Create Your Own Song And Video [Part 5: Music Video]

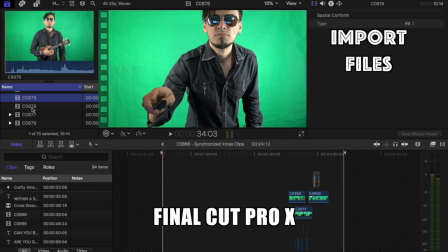Here are the individual files here.
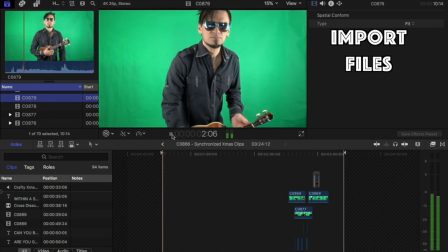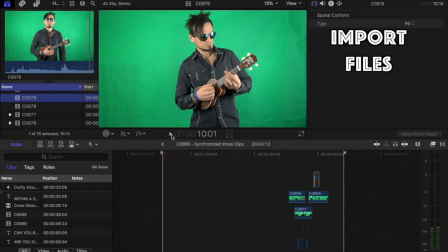That ukulele was not in tune. I forgot about that. But does it matter? No, you're not going to be hearing it because whatever is in the audio is all that you can hear. So once I imported everything in,
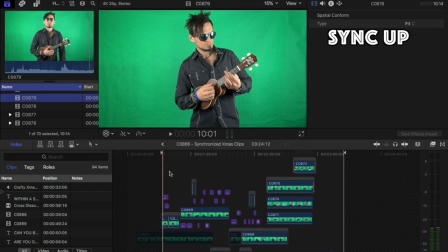then Final Cut Pro has got this great automatic sync function so it just syncs up everything to the same part of the song which
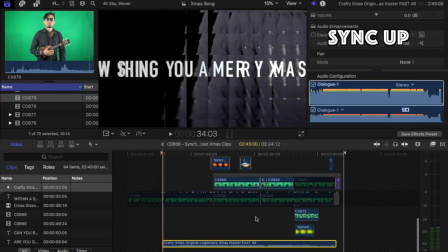is this is the audio file right here so it just syncs to it it's amazing all right so once all the different bits
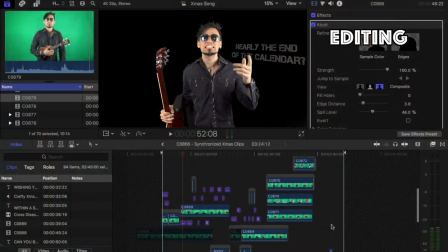of footage were organized and synced up what i had to play with in this edit window was
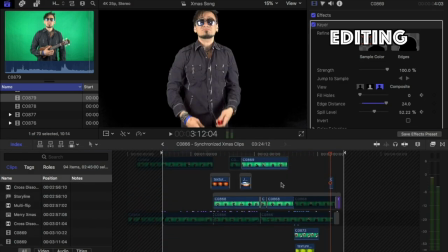something that looked like this so in final cut pro you've got an edit window and And in this edit window,
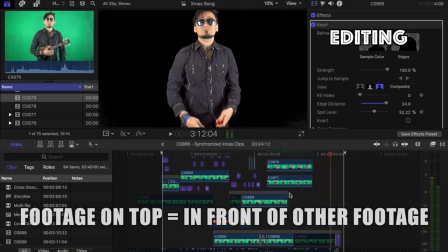the files that are on top of each other, they go in front of the whatever's behind it.
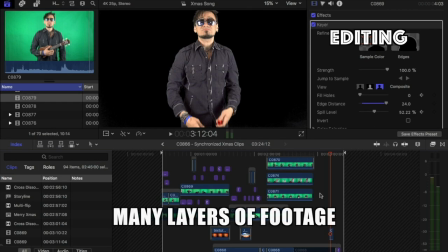And so with a green screen, you can have many kind of layers. And so anyway, so let's just have a quick look here.
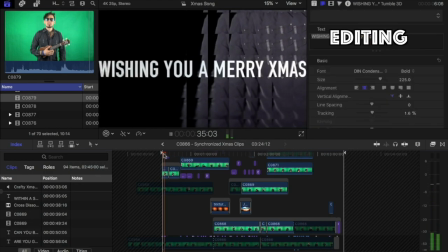So at the very start, basically that's just me there, but just with an effect.
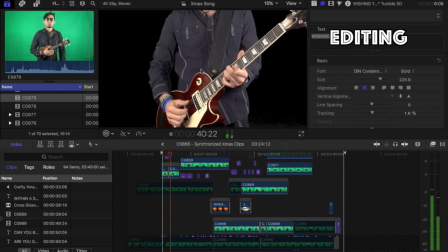And then there I am playing the guitar and I've just zoomed in. i've done a fake zoom in because
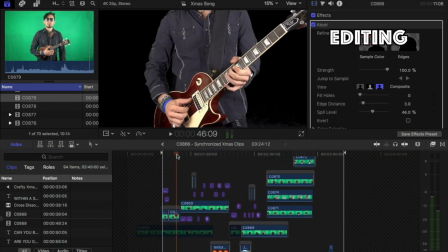uh because what i wanted is i wanted to then when i start singing then you can see my face
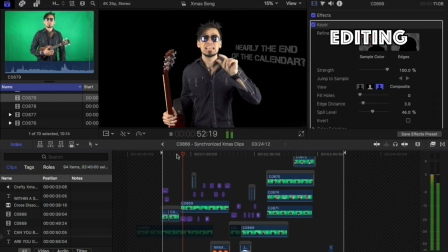now the reason why there's less vision here and more here is because i had a an idea that it
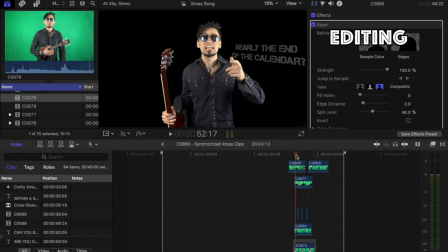would be a good visual climax at the end of the song to have many versions of me so yeah
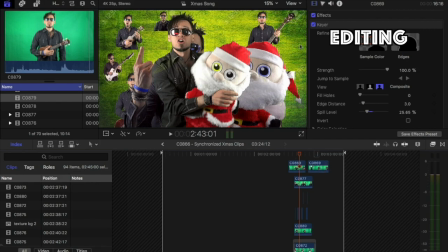as you can see there's a lot of me going around so that's that one that's that one there that's that one that's that one
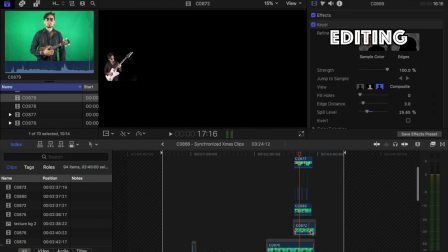oh there's that uke there's guitar it's this one oh bass playing.
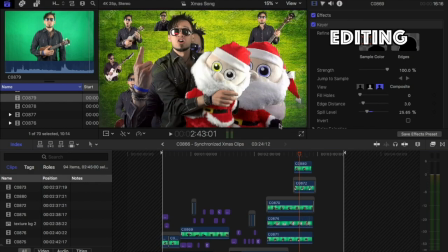That's Santa with some guy. Who could that be hiding behind there? Oh, there's another guitar. Yeah, so once I had all of these bits of footage all laid out and kind of organized, well then it was a matter of doing some color grading. Now, I decided, because I was in a rush, I thought I'll skip the color grading because I managed to get the lighting pretty good at the recording. So, I thought, well, you know what? It looks pretty good. If I get more time later, then I'll go back to color grading but what basically what color grading is is making sure that all of the brightness and the contrast and the exposure and the colors are all visually appealing to the eye now transitions are kind of like swiping one side or fading in fading out what other transitions do we have and so here's an example of a transition that i used
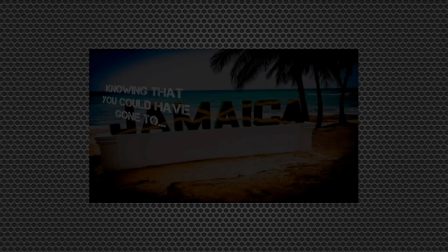so as you can see there's a
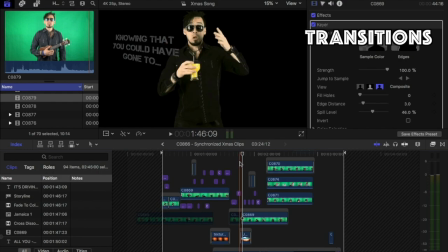couple of different transitions here so the image of me fades away but then
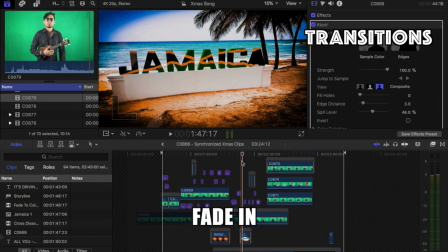the the background Jamaica fades in and then I fade in so they're all
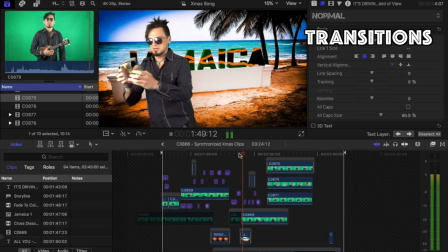separate transitions so once I went through the whole video and put in the transitions that I wanted then it was a
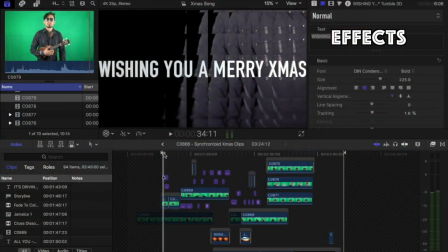matter of what effects do I want so here's one of the effects that I put on it was at the very start. Sometimes it's not a good idea to put too much in too soon. You want to be able to build an effects amount. But I thought that it was important that you don't see me straight away.
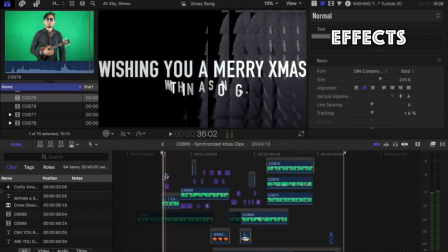So as I said that there's an effect on just me there and then you can
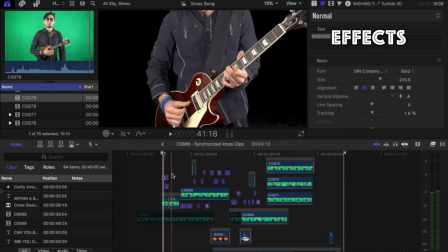see oh it's a person but you can't see my face yet until I start singing.